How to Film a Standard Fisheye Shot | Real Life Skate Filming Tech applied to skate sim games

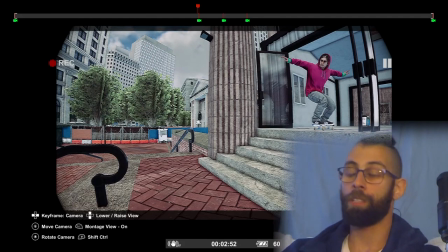All right, we're gonna do that right now Let's head on head on over there right now
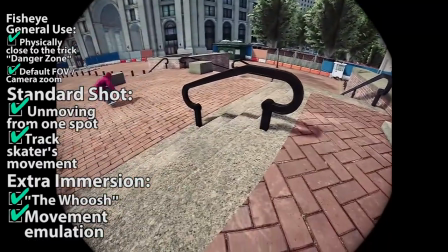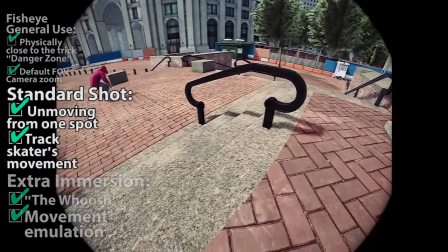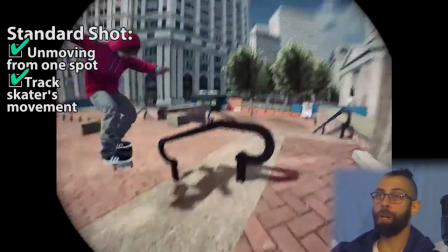All right, we have our standard shot looks like this Let me remind you the standard shot only implies that the filmer is standing there.
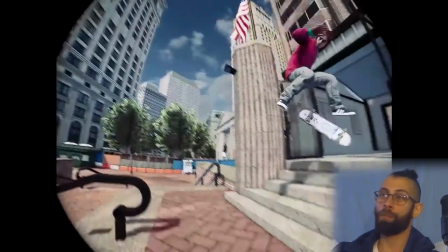They're not moving and and we're just tracking the skater with the camerawork. Now, we're going to start moving the filmer around.
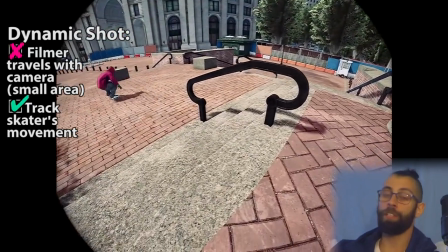And we're going to do that in one of two ways that I propose, but these are definitely not the only two ways, just two good ways to start.
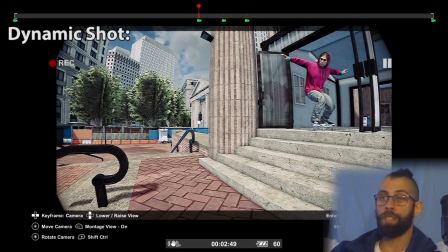So, we're going to keep the keyframes exactly where they are, but we're going to modify them.
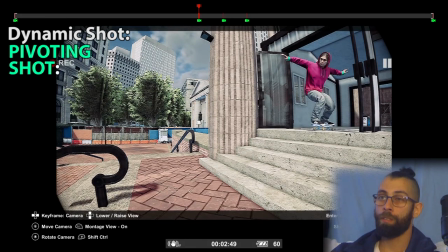The two ways that I propose are pivoting, to put emphasis on the spot itself,
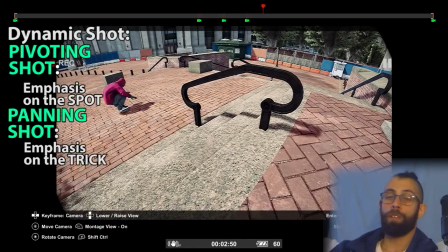or panning to put the emphasis on the trick right let's start
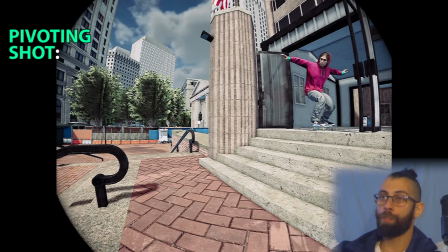with the pivot so the first thing you want to do yo this
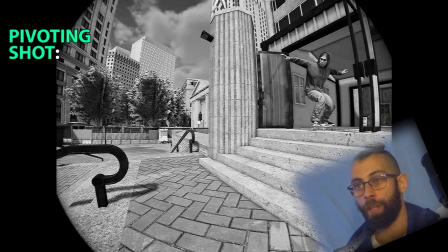is halouf from editing allow me to use my omnipresence in this video to make
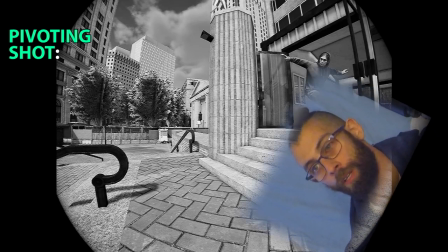a small but crucial correction halouf from recording jumped the gun a
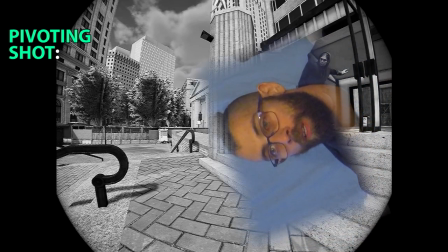bit there and began explaining how to do a pivot shot before actually explaining what a pivot shot is.
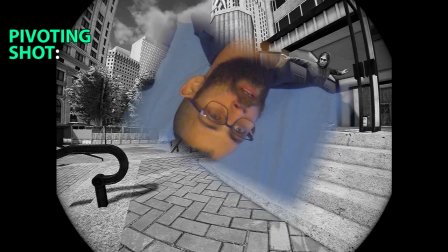So to properly visualize the movement a filmer must do for a pivoting shot,
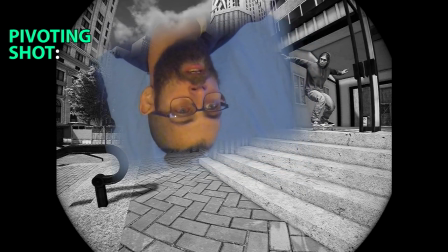imagine that there's an invisible point somewhere in between the skater and the filmer.
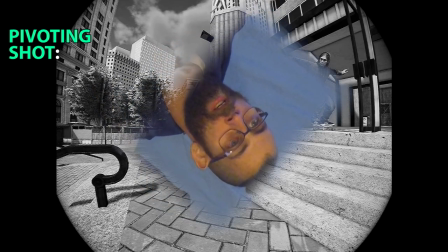Not under the skater, but between the two people. As the skater does their trick,
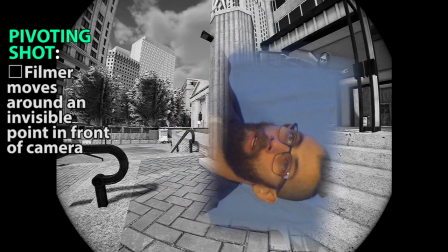the filmer sidesteps around this invisible point in the direction opposite to
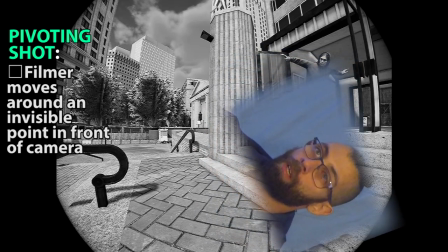the skaters think of it as the movement of yin and yang around their center
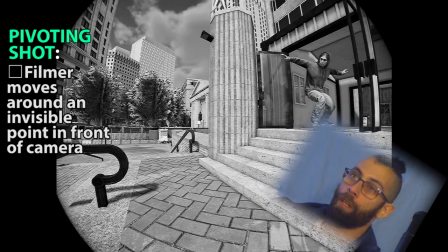they move together as one at the same time and around the same point now let's not get too deep into that
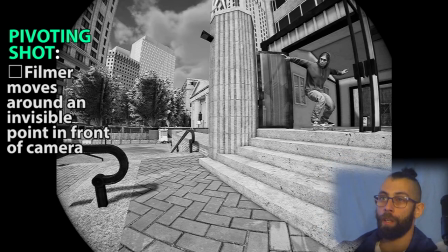rabbit hole though back to the lesson i'll be seeing you later is make sure that
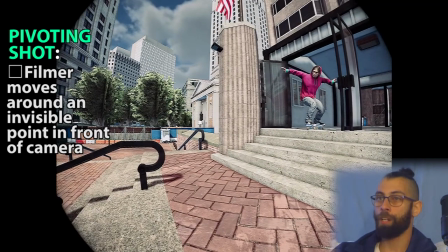you have as much of the spot as possible in the shot right so usually you're going to have to back away
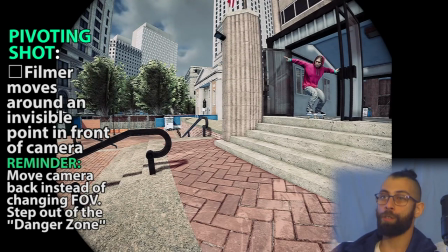now we have back away we're off to the side the skaters to one side of the screen this is the new keyframe all right let's move on to the
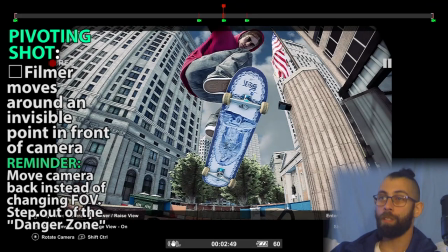next one remember what i was talking about the danger zone this is going to be the exception we're going to pan away and we're
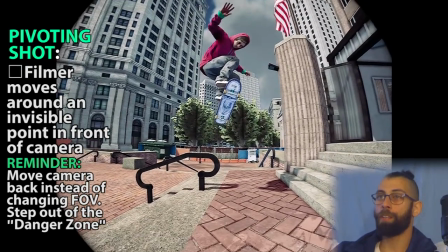going to make sure that we're keeping it at a at whatever height you you so wish i'm going to want to emphasize a little bit more the height of the trick so
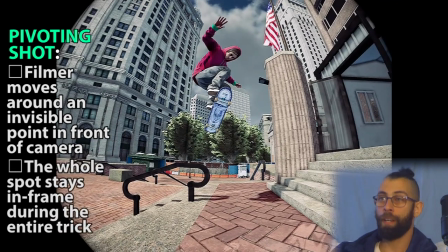i'm going to keep it low and make sure you keep the entire spot in the shot and the skater center at
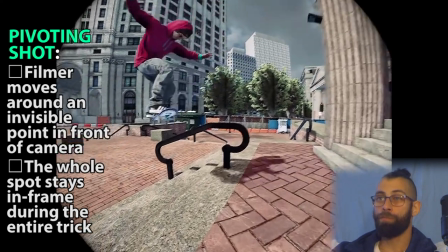the apex so this is the new keyframe now next we're still using the keyframe from last time i'm gonna modify it
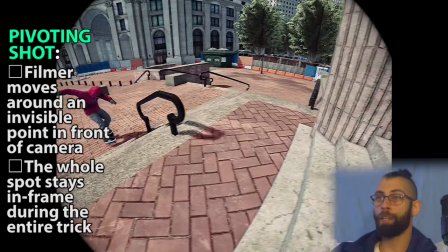i'm gonna go all the way back here make
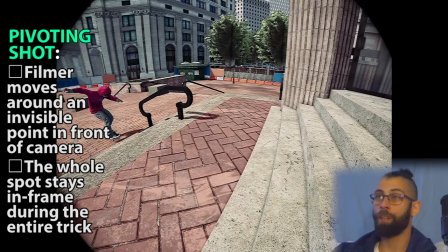sure again you're back enough to keep the entire spot in the shot i'm keeping the top of the first set of stairs in the shot as well as the skater to the side to preserve the whoosh effect right now
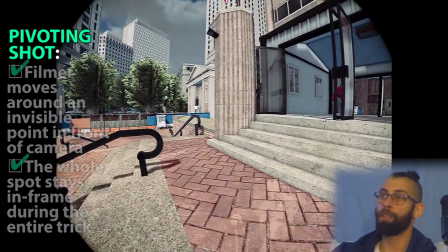let's see if this meshes well together i
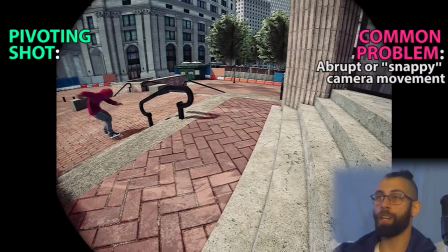don't like how it snaps to one side of the to the top of the stairs
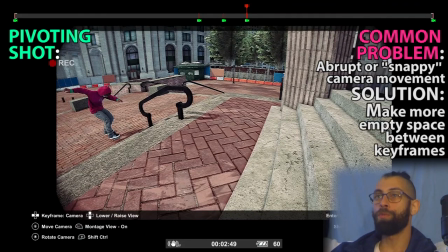so let me just move this keyframe down a little bit all right
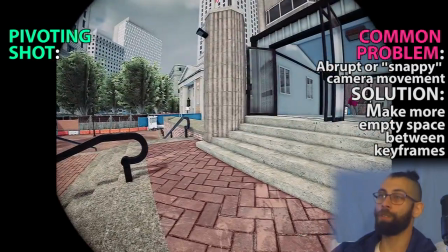okay that's what we want all right so now let's take a look at how it looks in real time
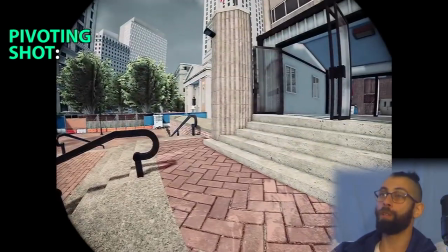good good as you can see the spot looks so much bigger now it looks like a massive
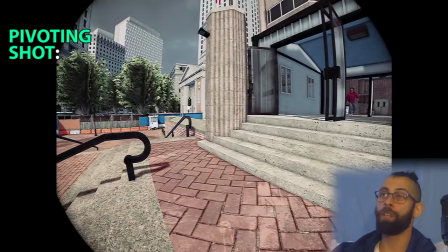ghetto bird over a massive double set so this is what the filmer could have decided all
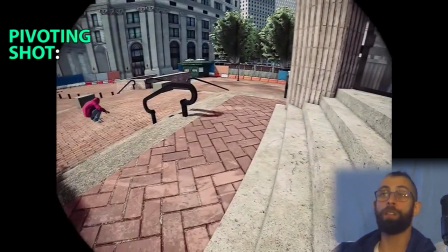right this shot i'm going to film it this way because i want the double set to look amazing and that's
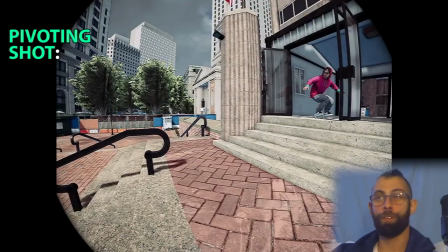why they would have opted for a pivoting shot where they stay a little bit further back but that's because the emphasis is on the spot.
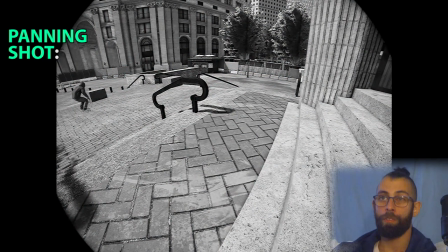Let's look at a panning shot. Hey there, told you I'd be seeing you later.
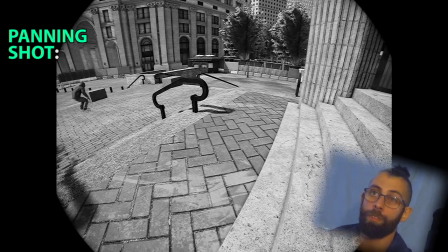Yet again I've elected to interject here since once again Aloof in recording
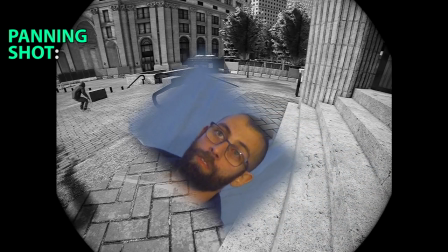accidentally omitted to explain a panning shot and just began explaining how to do it.
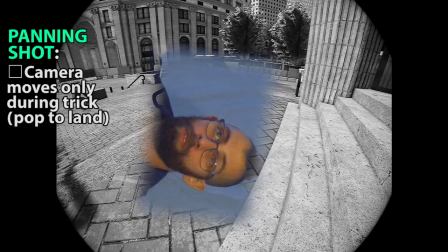A panning shot here is specifically referring to panning the camera to follow the trick from up close as it's happening.
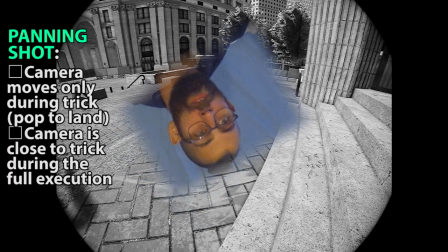So we're really deep in that danger zone we were talking about earlier.
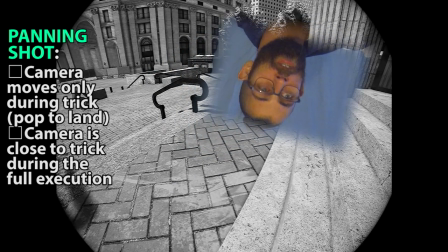The camera work for an up close panning shot like this requires the filmer to move
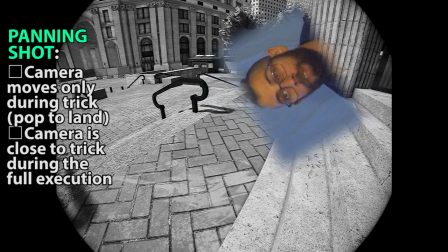almost identically to the trick, short of flipping the camera itself.
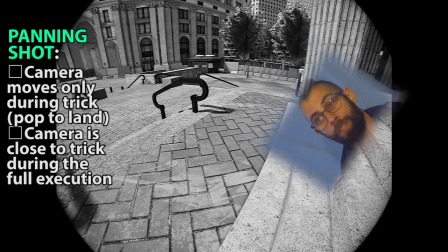Aluf over there does a good job of covering the details of this technique, so let's unlock his space-time and allow him to continue.
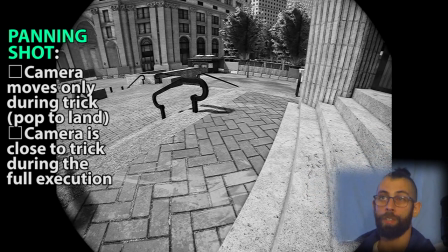Enjoy the rest of the video as you won't be hearing from me again, but I'll be watching.
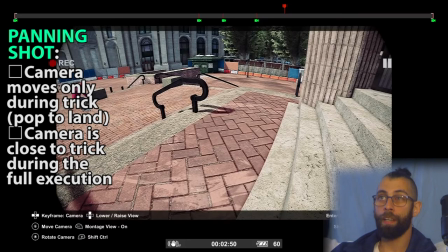Bye now. Again, we're keeping the same keyframes,
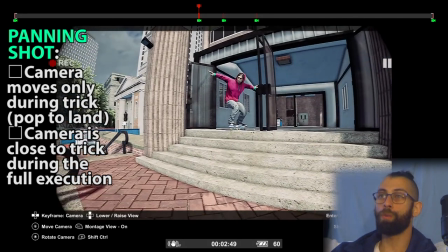but now we're doing the opposite. we're starting real close all right make sure again
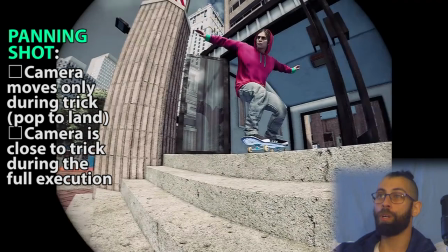the skater is to the side of the screen we want to preserve that whoosh effect
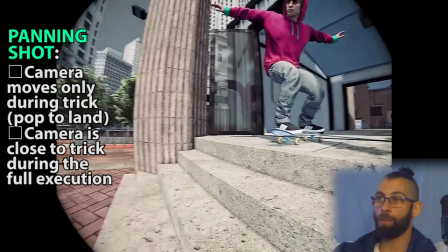side of the screen and maybe we're gonna keep it low here so that it looks like they're
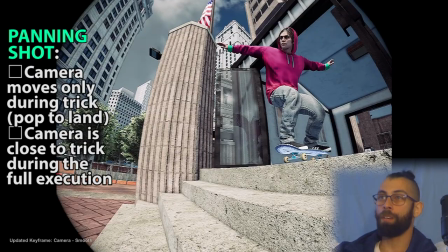jumping off something high now let's head on to the next keyframe in
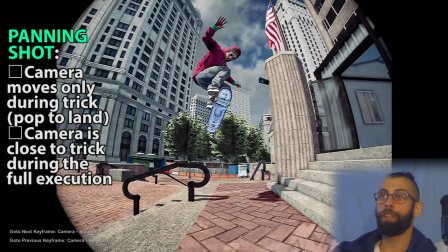the middle of the trick this is where you want to really accentuate that
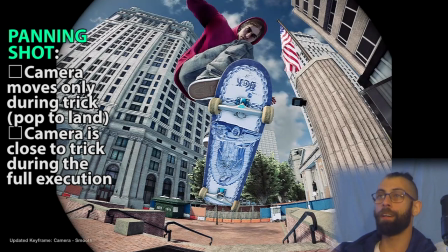danger zone i was telling you about get in there again middle of the trick middle
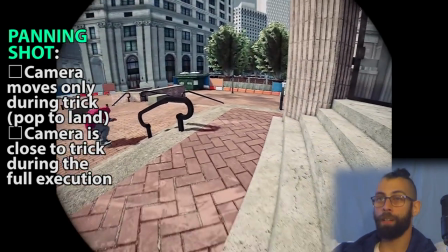of the screen and the last part the last keyframe we're gonna
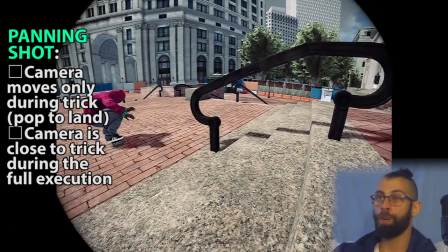keep up with the skater and we're gonna follow them notice how we're closer to the skater now right i'm gonna
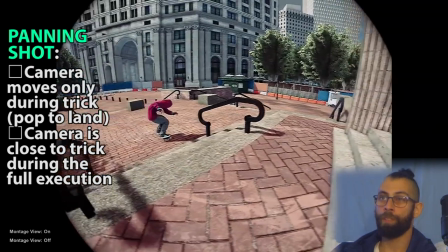opt to put the keyframe right around here whoopsie let's get right back in there there
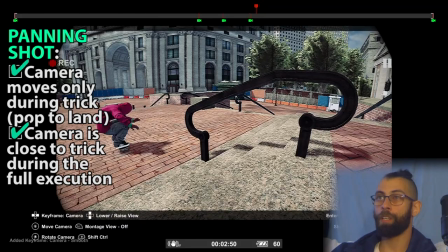we go and i'm gonna delete the extra keyframe now let's see how this looks
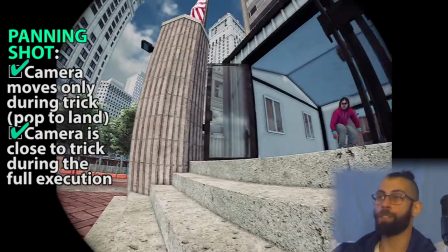it might be a little bit too close I might have to adjust it no that
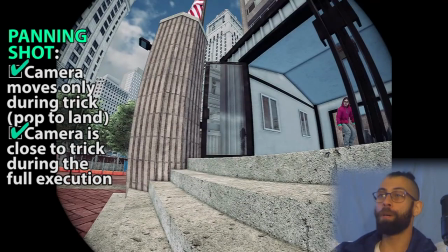was perfect alright so remember this panning shot puts much more
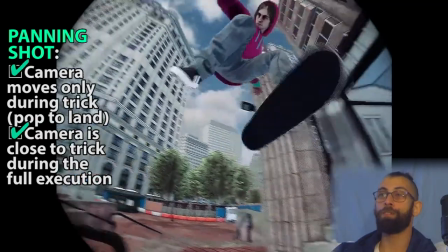emphasis on the trick itself right so you can see that it's a
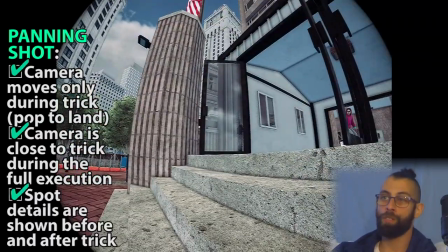double set you can understand it you see the start of it before and you
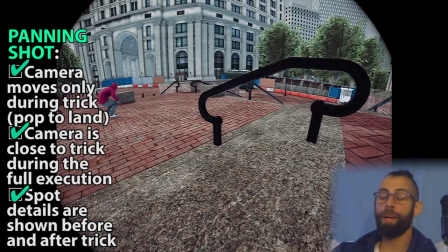see the end of it after the bare minimum is communicated to understand that
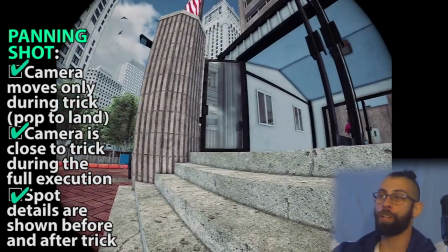it's a double set but if this was a crazier trick something like big
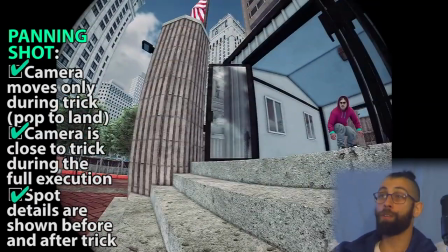spin late flip right so now you're you're panned in you're putting
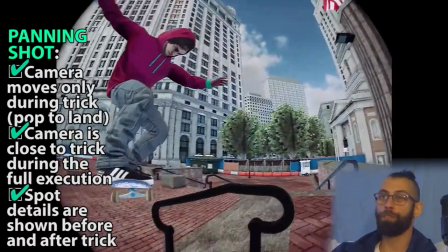it right in the viewer's face big spin catch flip land everything is there in all
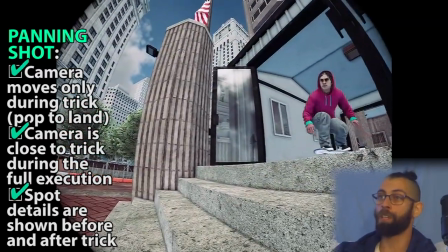its glory right you can film it in 60 frames per second 120 get that glorious slow-mo you know
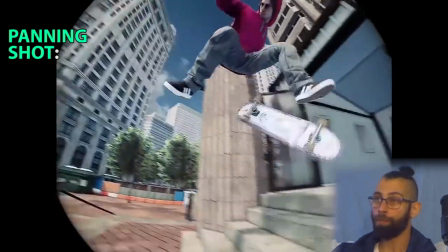that's why you would opt for this shot rather than a pivoting shot right emphasis on the trick I'm gonna put all of these at
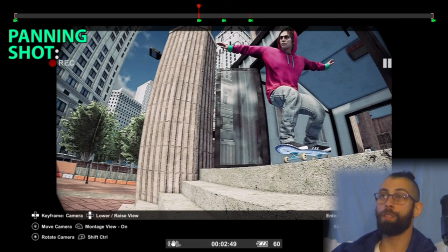the end of the video so you can compare but remember I used the same keyframes and we're still having that whoosh effect
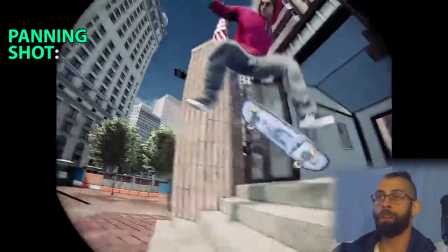right that's what gives intensity that's what gives action right so that was it let's head on over to the closing
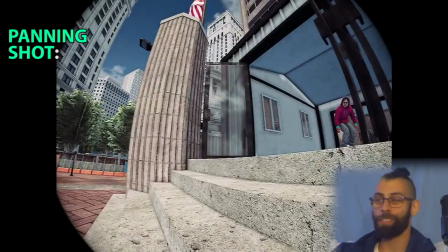the outro and really christen off this this entire series I think this was a good start let's go all